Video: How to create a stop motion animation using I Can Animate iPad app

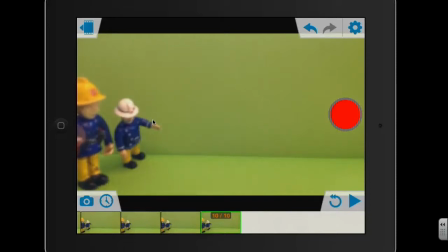4:10 And then I'm just going to move Sam slightly as well. So maybe have Sam maybe move his right arm slightly as if he's just noticed something as well. And again, each time we make a small little movement, we just capture a photograph of it.
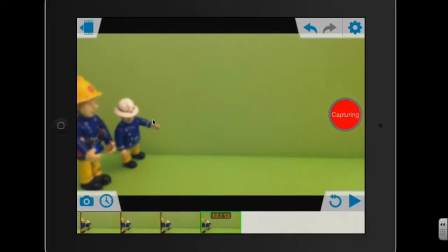4:28 So let's say I'm pressing 5 each time just to make it last a little bit longer. So Officer Steele's back down again now. Again, just take 5 photos of that.
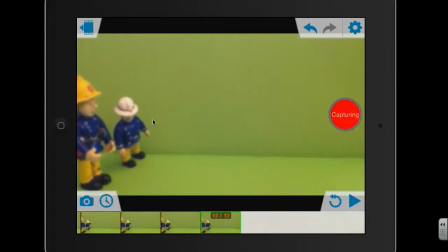And then I might move Sam slightly as if he's starting to move towards him.
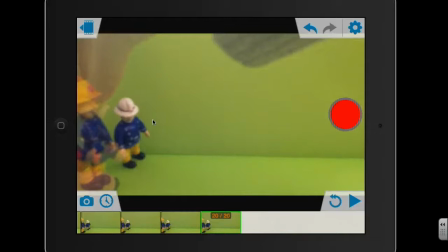4:57 Maybe have him turning around slightly as if he's looking at the other character.
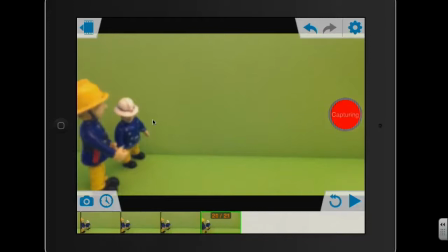And then I'm just going to have Officer Steele now.
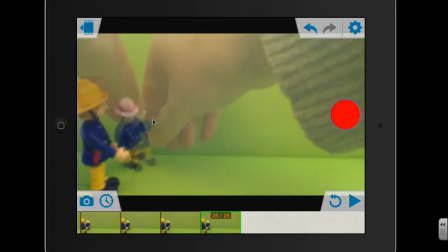5:15 Again, I'm just going to have him turning around slightly as if he's starting to get into conversation with Sam.
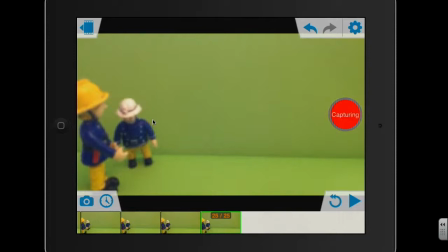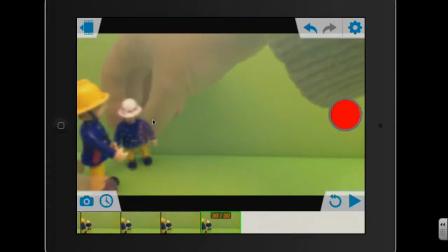5:40 Turning back round again. So whatever things you're using for your characters, just try and make sure that they have quite a wide stable base, because obviously you don't want them to be keeping falling over all the time. It gets a bit frustrating then. So these are quite good because they've got quite a wide stable base there to move them.
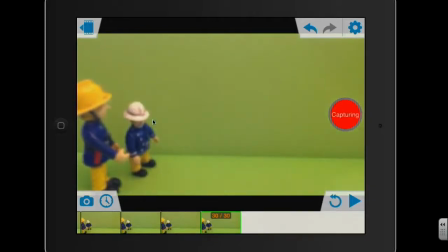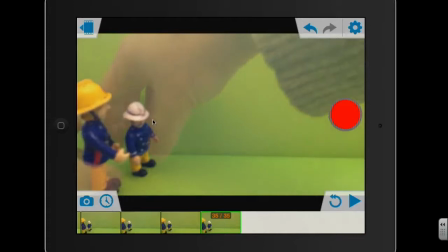6:11 Like I said, these are really good because it can be a bit more realistic when you've been able to move the actual limbs as well. I think I maybe have. Whoops.
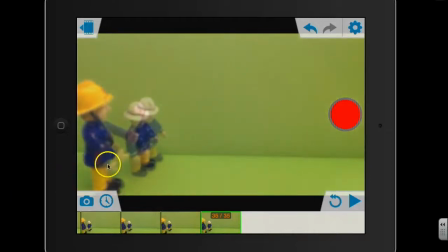6:25 Again, it's good that this is what's referred to as the onion skin. This is, you can actually see where the characters were. So if you do accidentally knock a character over, like I've just done there, or character accidentally gets moved, you can actually refer back to this and see where it was from the last couple of shots that you took.
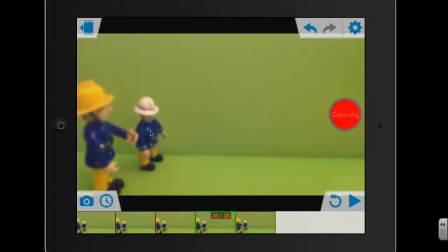So I'm just going to do one more movement now, and then I think we'll have the other character coming in.
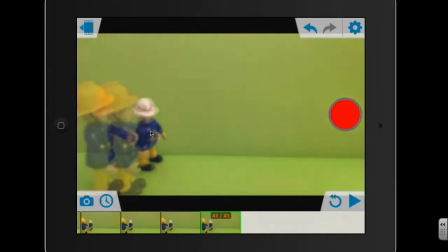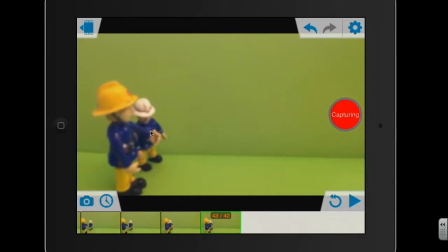And then you can just press the play button at any time just to play back what you've done so far. So I'm just going to press this play button and see what it looks like.
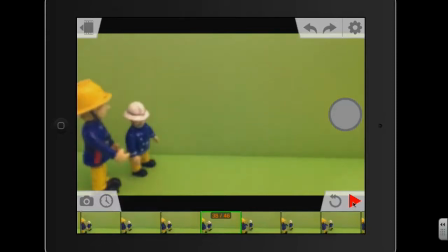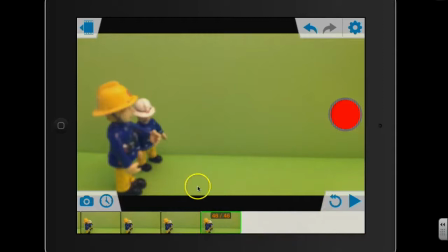7:27 So we've taken 46 pictures there, but you can see that that's only a couple of seconds. So you can see the more pictures you take, the more frames you capture, the longer it will last. So I'm just going to have this other character coming in now. Now this other character is the person who flies the rescue helicopter.
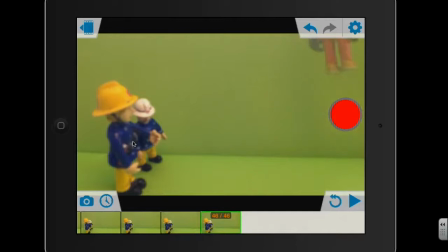7:45 So he's going to come down from the sky. Now what I've done is I've just tied some really thin nylon string onto him. You can see it slightly, but hopefully once we've got the background image added, you won't actually see the string, so it'll look like he's kind of flying down from the sky.
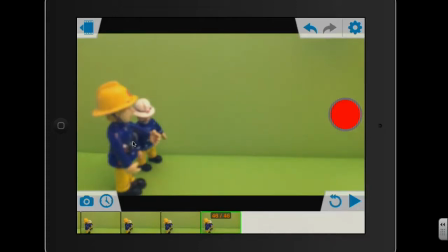8:05 So what I'm going to do now, and obviously this will be easy with two people, one person will be able to move it and the other person will take the photo.